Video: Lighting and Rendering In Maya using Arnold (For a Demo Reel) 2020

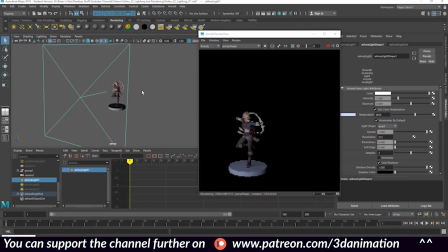in a second okay so i went ahead and scaled up this light we're
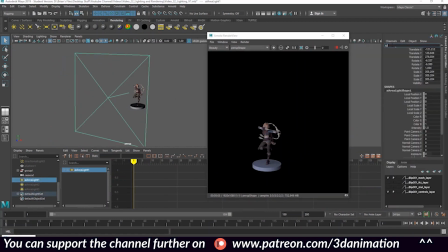gonna go ahead and rename this fill underscore light and so now we have one light in our scene and this is what our vendor looks like i went ahead and changed
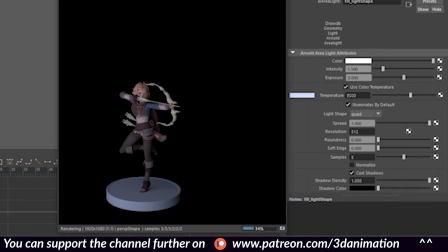the temperature to 9500 and another thing i did
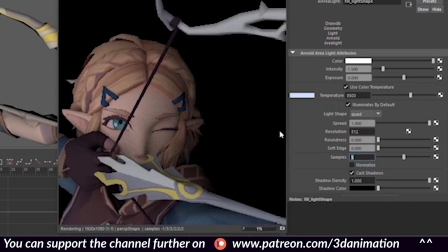was I changed sampling to 5. The higher your sampling the less noise you're gonna have.
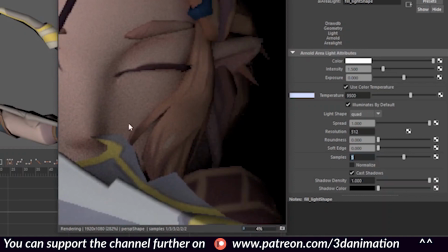Noise is this thing right here. There's little distortions in the picture.
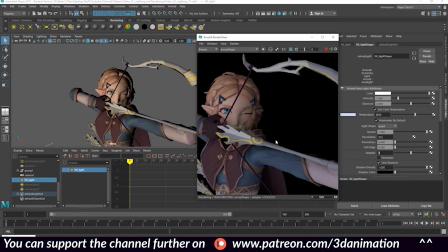So when it looks grainy you kind of need more light samples and so you have to increase the sampling a bit.
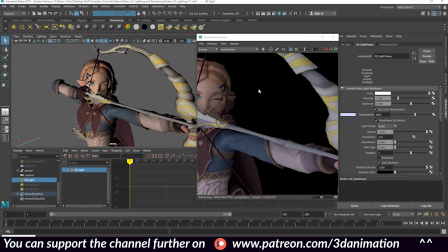I think 5 should be good enough. We're gonna do some other stuff as well to try and battle this.
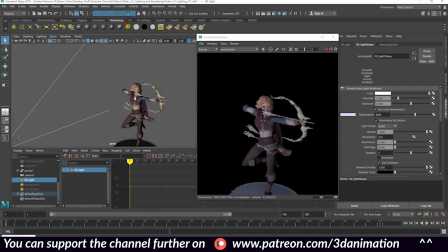So that's essentially all I did. I just made it bigger and the bigger your light is the softer your shadows will be and so the whole point of a filler light is to fill up all the non-lit areas in a very very soft way so there's no harsh shadows.
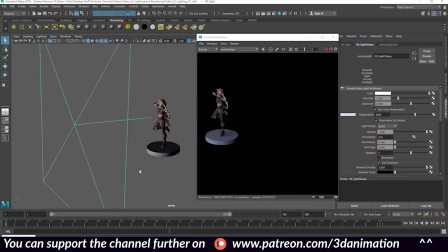Next light we're going to need is going to be our backlight. We're commonly referred to as rim light and so there we go and all I did to create this rim light was to duplicate this big light by pressing ctrl d
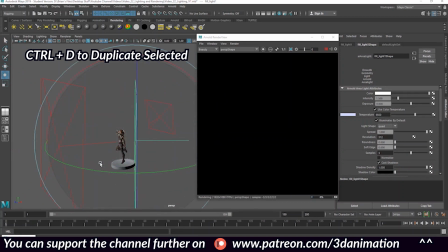dragging it out rotating the direction and scaling it down because once you scale it down and increase the intensity it will have a much harsher light so and that's what we want to we kind of want harsh outlines and so in In this case,
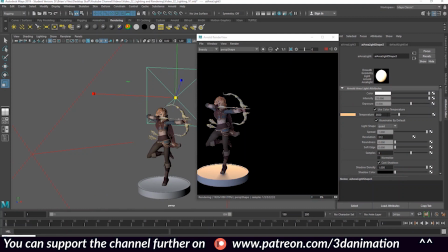for the backlight, for the rim light, I changed the temperature to 3500.
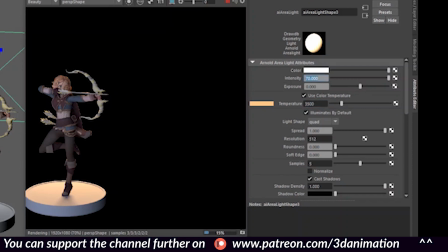So it's a lot warmer. And making it smaller, I also increased its intensity by 70.
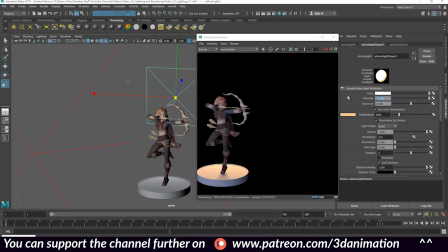So now our backlight has 70 intensity and the temperature is 3500. This is pretty much the only changes I made to it.
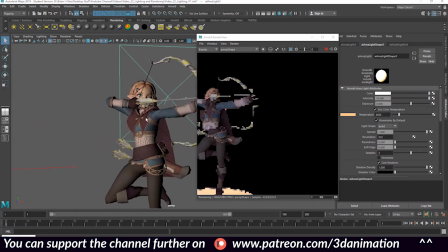And of course we have it facing the back of the character. and what that does is it creates very nice backlit yellow backlit
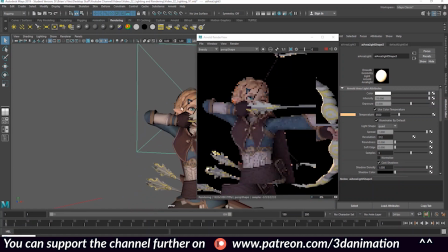light around the edges and that's pretty much the only reason we're using this for just to separate the character a little bit give it a little bit of an outline
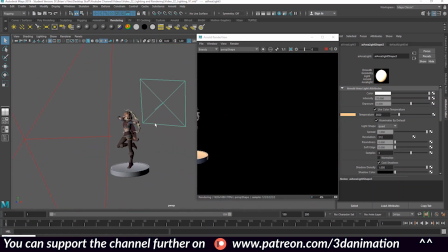and now for the third and final light we are creating our key light now again same process i went ahead and duplicated the backlight and change the temperature to 7500 which is more
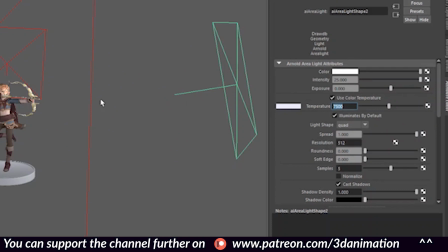of a cooler but more closer to white so a white color and this is our key light our main light
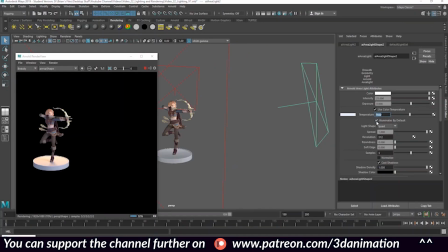we want it to be neutral because we have a cold fill light and we have a warm backlight and so we need our key light to be a little bit more of a neutral somewhere in the middle and it's not as big as a fill light but it's also bigger than the backlight
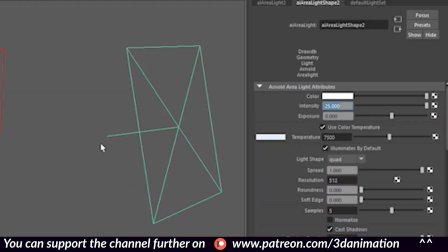and I set the intensity of the key light to 25 and again temperature
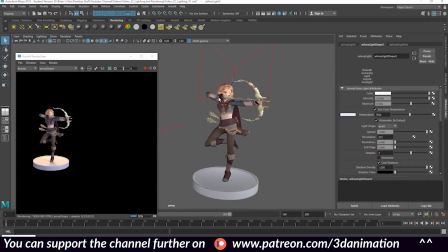7,500 and this gives us something like this.
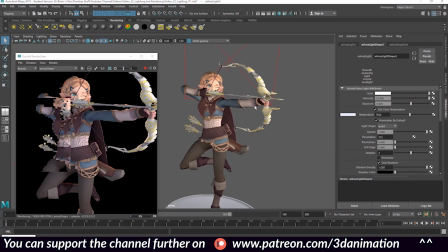Now you guys don't have to follow the exact numbers I used but the main thing I want you guys to keep in mind is just the format of the lights.
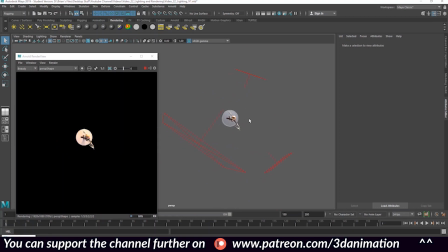Just to sum things up a little bit and I'll try and go through this really fast. The basic rule of thumb when it comes to lighting is is the three-point system.
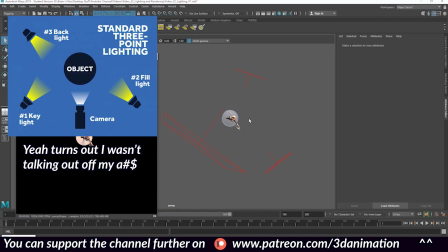I don't actually know if that's what it's called, but I guess I'm coining the term now if it's not already a term. So there's three different points you want to place your lights, each at different temperatures and different intensity. So you have two lights in the front. One will be the key light, which is this guy right here. So this will be your main light source.
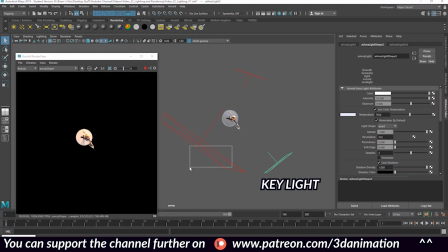The second light you need is the fill light.